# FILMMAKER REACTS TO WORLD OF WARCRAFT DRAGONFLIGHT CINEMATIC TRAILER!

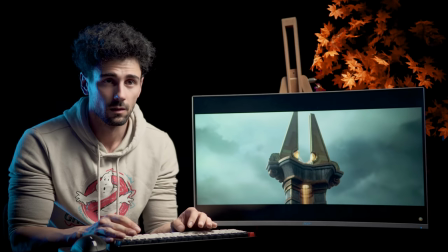894s
okay so they sleep again narration i know that they're giving exposition but it's a bit on the
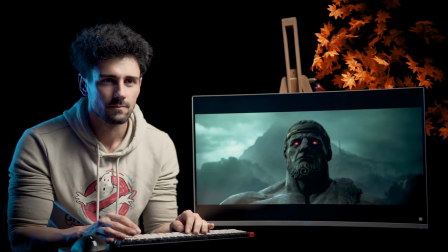902s
it's a bit too much i like how they animated the guys because
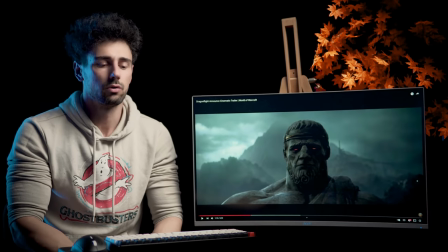911s
basically they're made out of rock apparently so instead of having a smooth motion they're having a rock like motion they're like you know
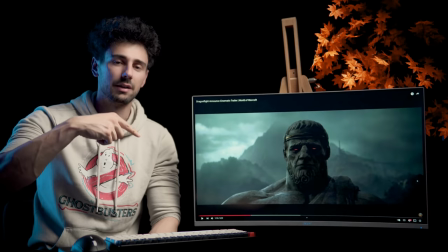919s
how like if you have a smooth ball and you roll it it's gonna smoothly roll versus a rock it's gonna be like
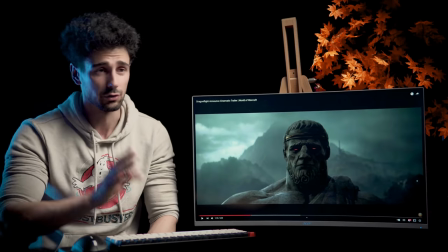925s
cool cool cool cool perfect explanation chris well done um that's how that
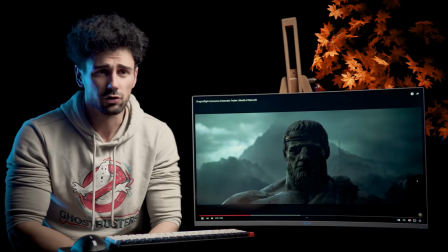930s
reminds me it's like cool touch though i
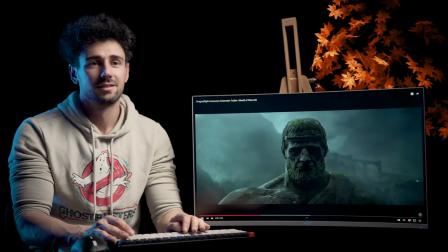936s
like how they transition this i would actually expect them to
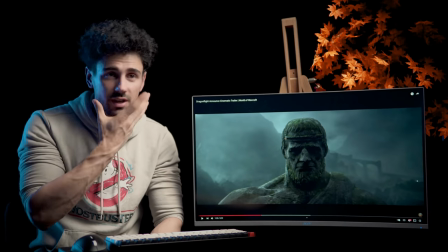941s
start with all like the moss and everything that has formed because I don't exactly
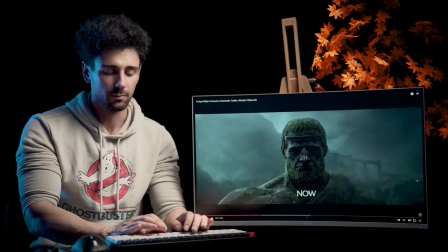946s
know why they made the choice to go from like you know the
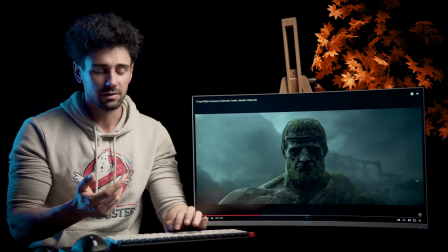951s
past which they have already established and shown well this was not
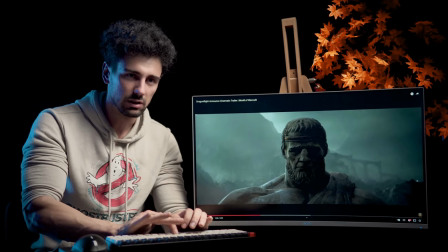956s
come on YouTube how many frames back do I need to go there perfect I
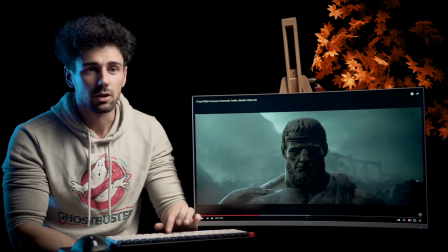961s
would just start with the moss because you know the audience would get the time has gone by because that is a very nice visual way of showing it there so we got back and forth back and forth so they introduce a lot of more of mist but the most important thing is the
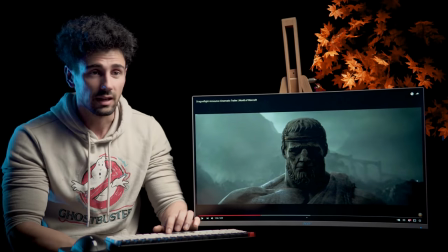976s
texture on the statue it's like kind of shiny and nice and well
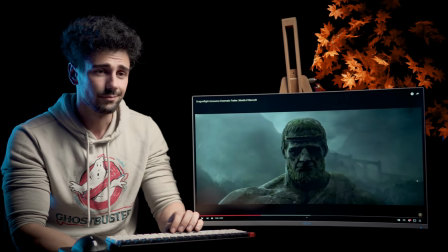982s
preserved and then it's like boom yeah they also Ooh, interesting.
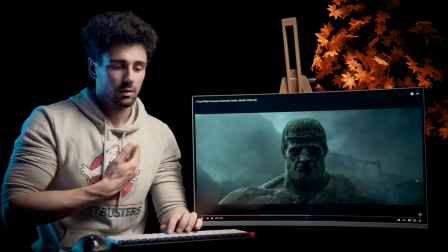987s
He also has like, you know, rock...
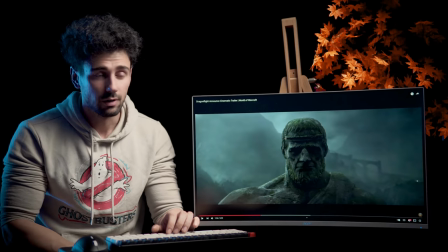993s
I don't know how to call it.
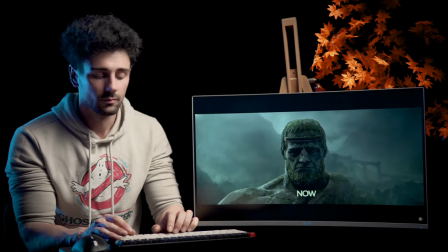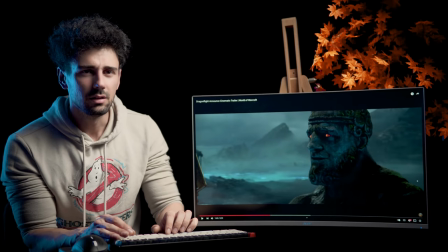1004s
That's really cool. I like the color grading from the C and the teal luminance.
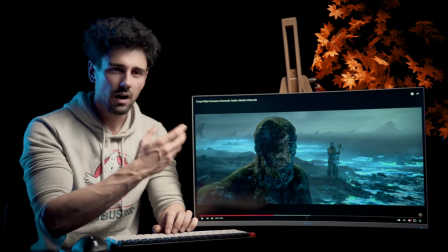1012s
That's really cool. Oh, see how vibrant the water is now, I wonder why?
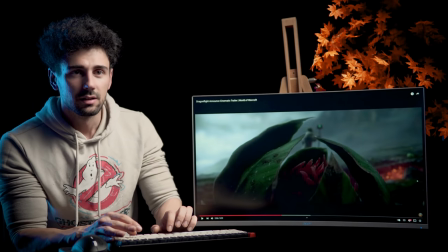1019s
Anyways, he goes back
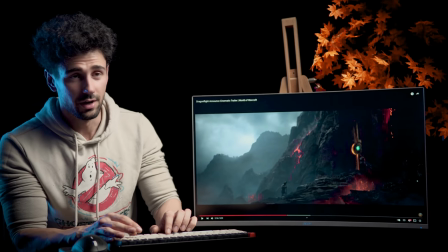1023s
This is straight out of freaking
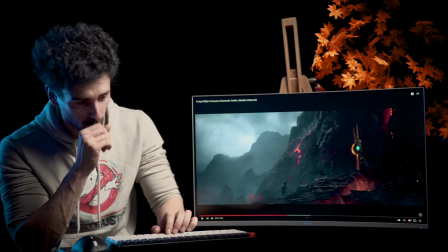1026s
Lord of the Rings when Frodo and Sam when Sam had to How to carry Frodo in throw the ring
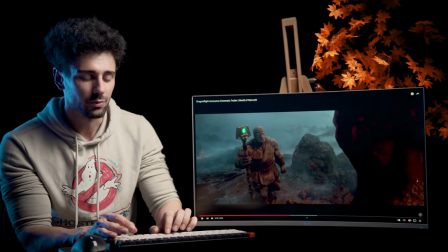1039s
Again we have a nice cinematic contrast when you put um something like orange
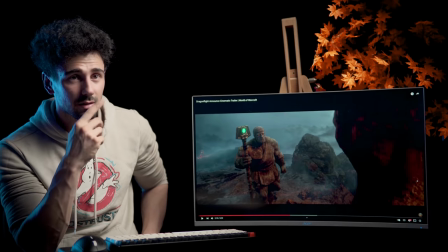1044s
red lava with um teal and blue hues of the background it's just
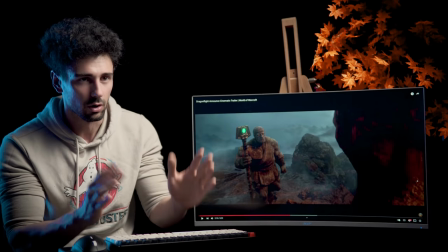1049s
instantly magic because those contrasting colors uh complement each other
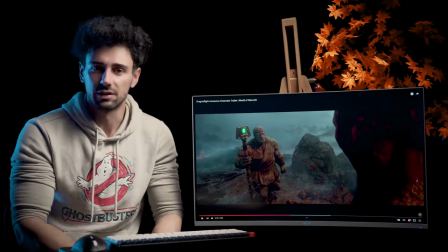1054s
amazingly and that's a that's another thing for example uh how do you make something look cinematic well
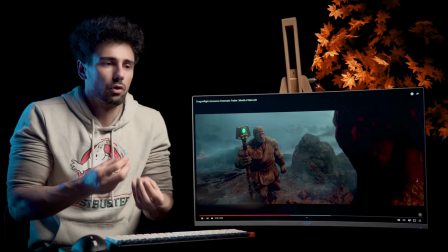1059s
if you have a flat image in terms of colors and nothing you know contrasts each other what are you going to color grade everything is the same you
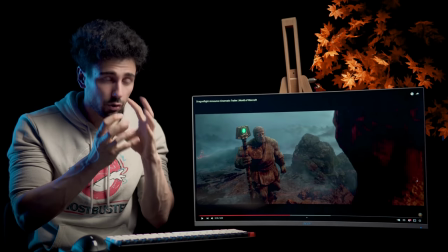1068s
know what i mean um so you either need um light contrast for example the scene that we saw with the sea and the lights and
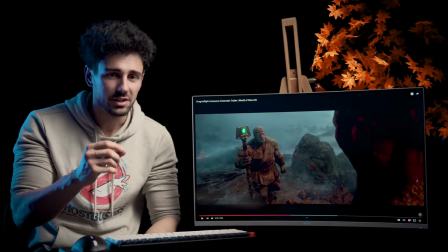1077s
the clouds because that didn't really have color contrast but it had light contrast and that could be
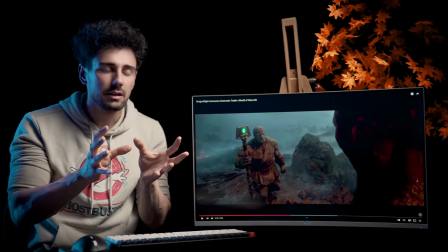1082s
very handy when color grading and shaping light to really bring out the cinematic
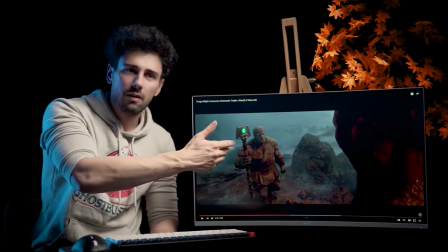1086s
feel but here for example we don't have a massive light source but we do have
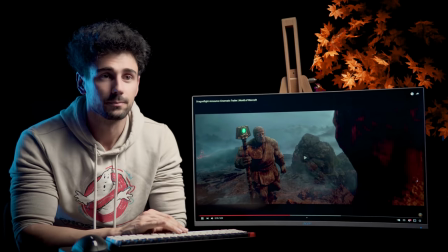1091s
color contrast which helps it's
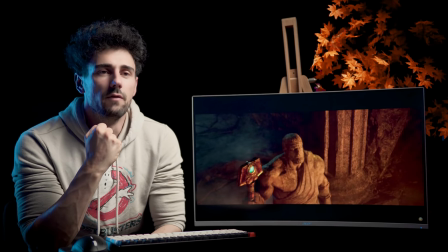1099s
like I'm the last one of them I need to complete my mission
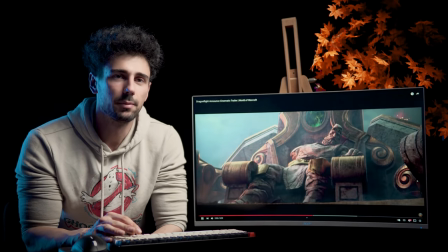1106s
so he goes up nice build up a slow breather moment did you
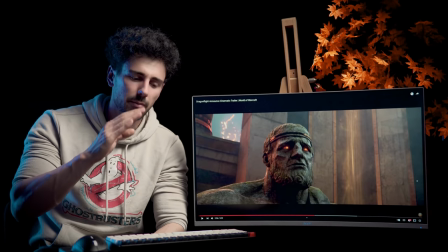1113s
guys notice how like they build up the music and they build up the music and they build up the music you can't constantly build up so you need
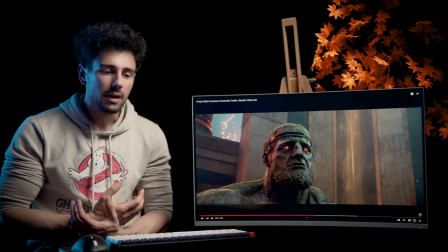1120s
to bring it back down take a moment of breath and
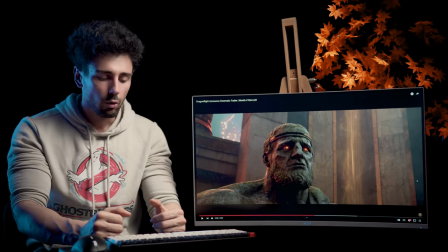1126s
then go back up because when you think about it this is also what we do like you know we have to do something and it's hard we're like just take a moment to like
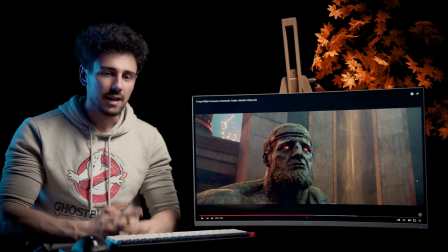1133s
let's go you know what I mean this is the same applies to actually um building a narrative and like structuring it it's like you're building
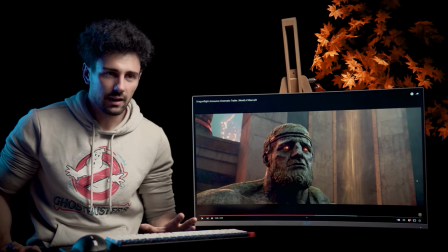1142s
up the singing and the epicness but you have to take a step back chill for a second and then build it back up again and this is what
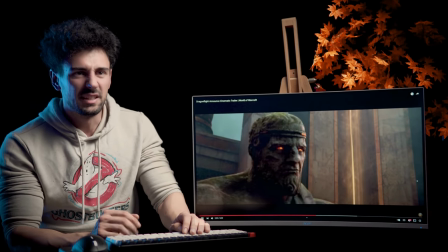1151s
this moment serves like the decision boom and then we go back on let's go
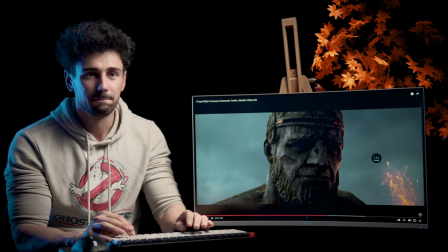1159s
again another one another one
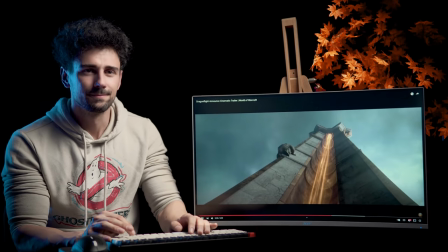1166s
really cool detail I like this beam hmm
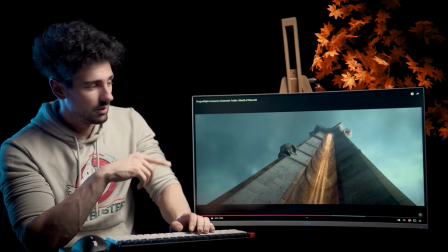1174s
excuse me guys but when I see this cinematics they are
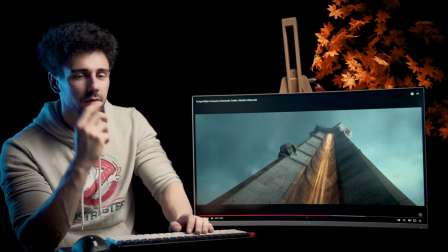1179s
usually have really cool ideas for visual effects and that's how i
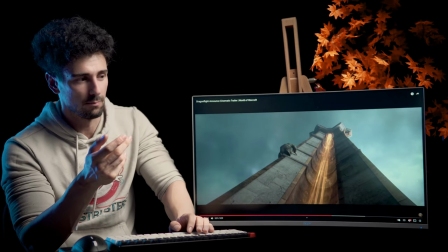1184s
started i started like as a kid in my backyard with a broomstick pretending to
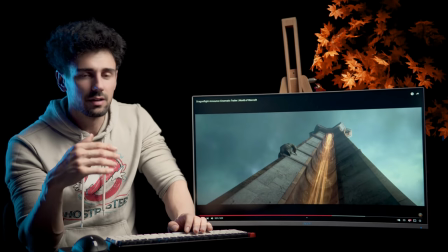1190s
be a lightsaber so i learned how to make lightsaber first and then what uh cameras and
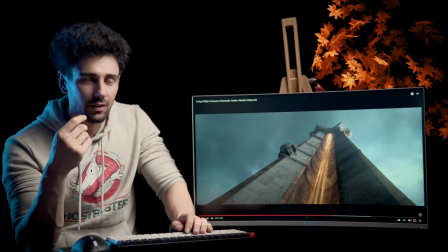1195s
lenses and camera women did so it will they will always play a key part
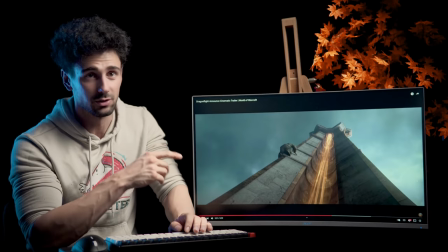1200s
in my heart when it comes to like this so when i say this i'm like yeah great shot and and everything,
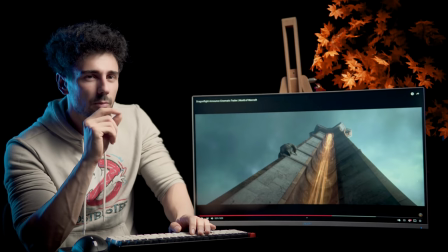1205s
but I'm like, that beam of light and energy, how would we replicate this?
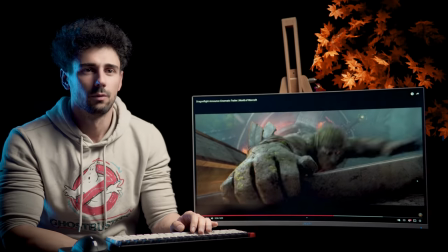1212s
Really cool. Boom, very cool shot.
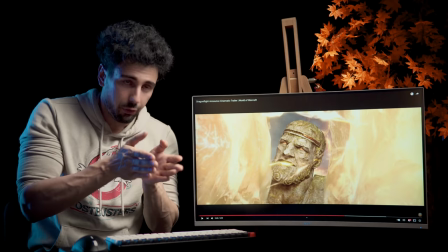1219s
That, that is really cool. I love this shot, how they go through the orb energy, pulling back as he struggles to close it.
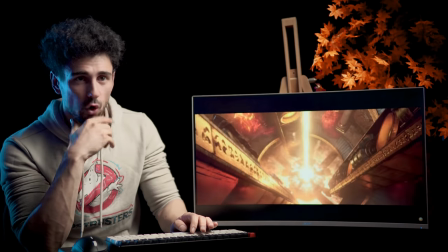1230s
That's a great shot. Boom, energy beam, ignite.
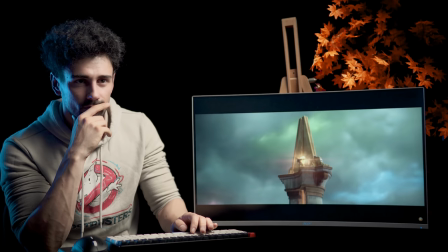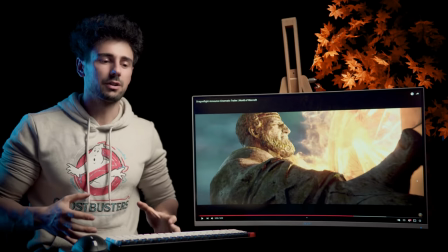1240s
Those are some really cool shots. When a character struggles, I really like what they did here.
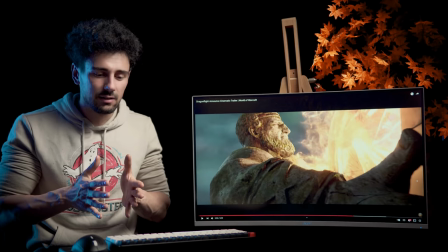1245s
They basically started him pulling back, but you cannot because they want to extend the time to extend the struggle They cannot keep showing you a close-up,
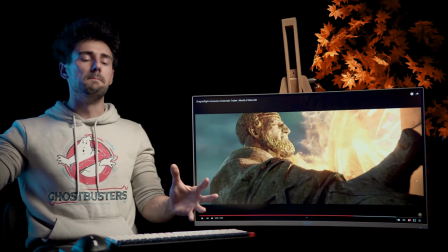1253s
so they cut to a nice wide of the move happening and that gives the
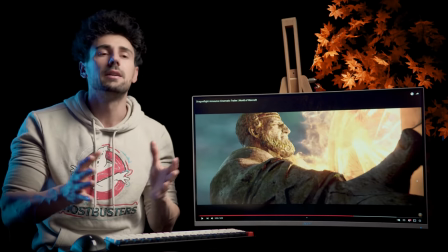1259s
the director or the creators basically time to really emphasize the
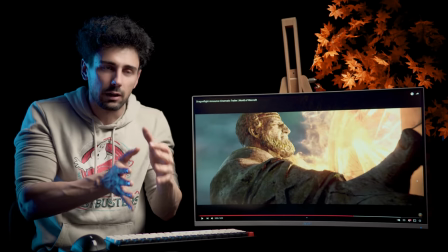1264s
struggle and the importance of the scene by cutting from a close-up to a wide and then to a close-up again
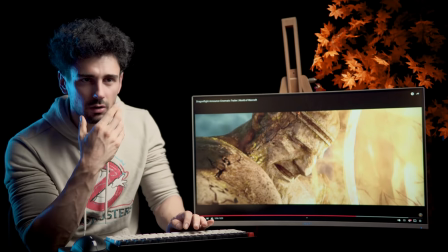1273s
And we go really close, really close to really emphasize the expression and the struggle. You know, it's kind of like that last, like, I
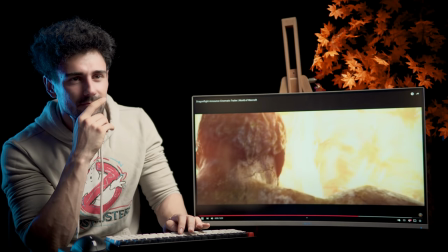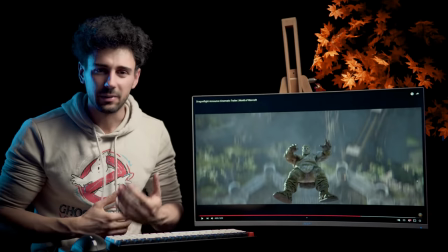1289s
love this. I love how they, basically, again, like I said at the beginning, you know, it's everything. It's sounds, it's visuals, it's colors, everything.
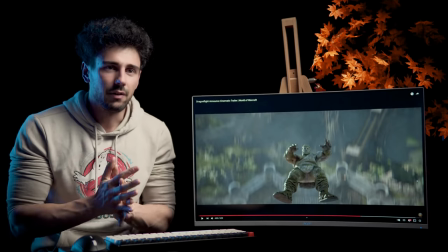1296s
It's a flash of light. I love how they cut the sound and cut everything. And with a flash of light, boom, the character falls back.
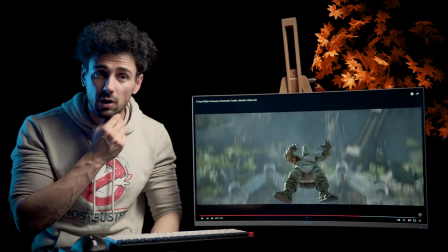1303s
And if you, this reminds me of, again, spoiler alert for some reason,
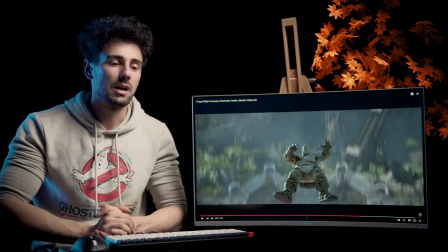1308s
but in Harry Potter, when Dumbledore dies, and Snape does the spell, it's kind of like a very similar thing.
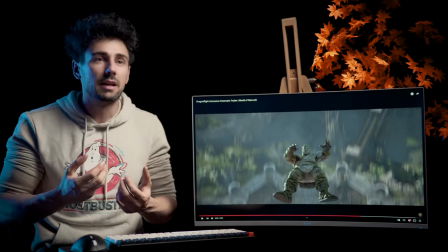1315s
The spell happens, we have a burst of light, the burst of shock, and then he gets, boom, thrown from the balcony, and we have the same kind of like, whoop.
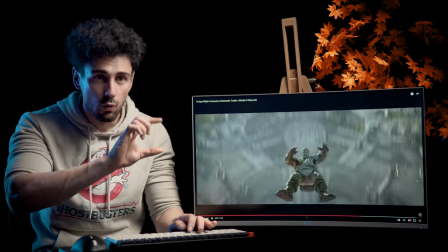1323s
This is actually the absence of sound. This is very dramatic. Whoop. And this shot as well, this very classic.
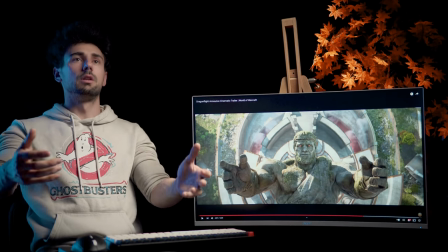1331s
This kind of almost slow motion of the character. Falling in limbo before they hit their imminent doom
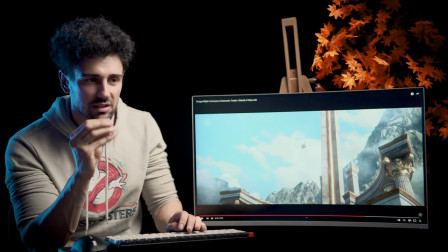1340s
Because it's not real time see again what use slow motion to extend time because you need to show the significance of the scene
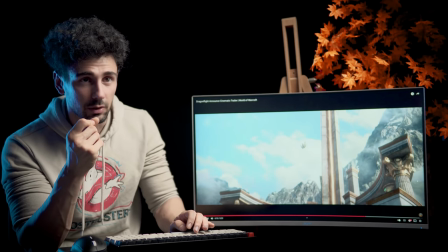1348s
But it has to be used right and here it is because it just gives a bit more time to be like
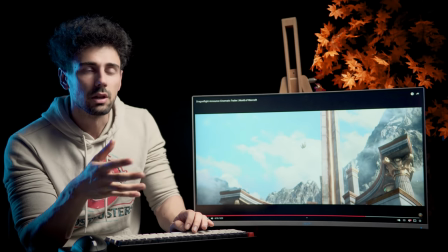1353s
Oh, no, he's gonna like sacrifice himself basically
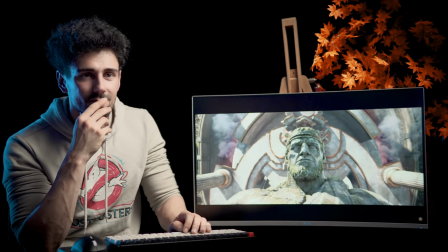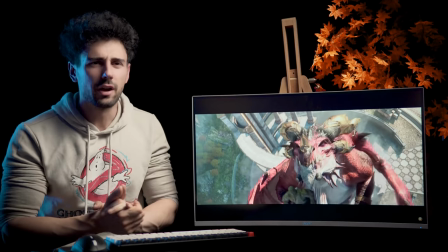1363s
And the dragons are here
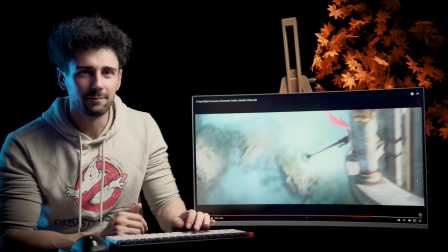1367s
and everything is colorful again and we have a sick sequence
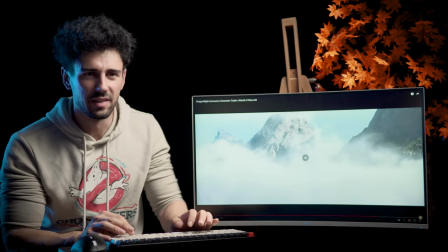1375s
and they all come from the light of course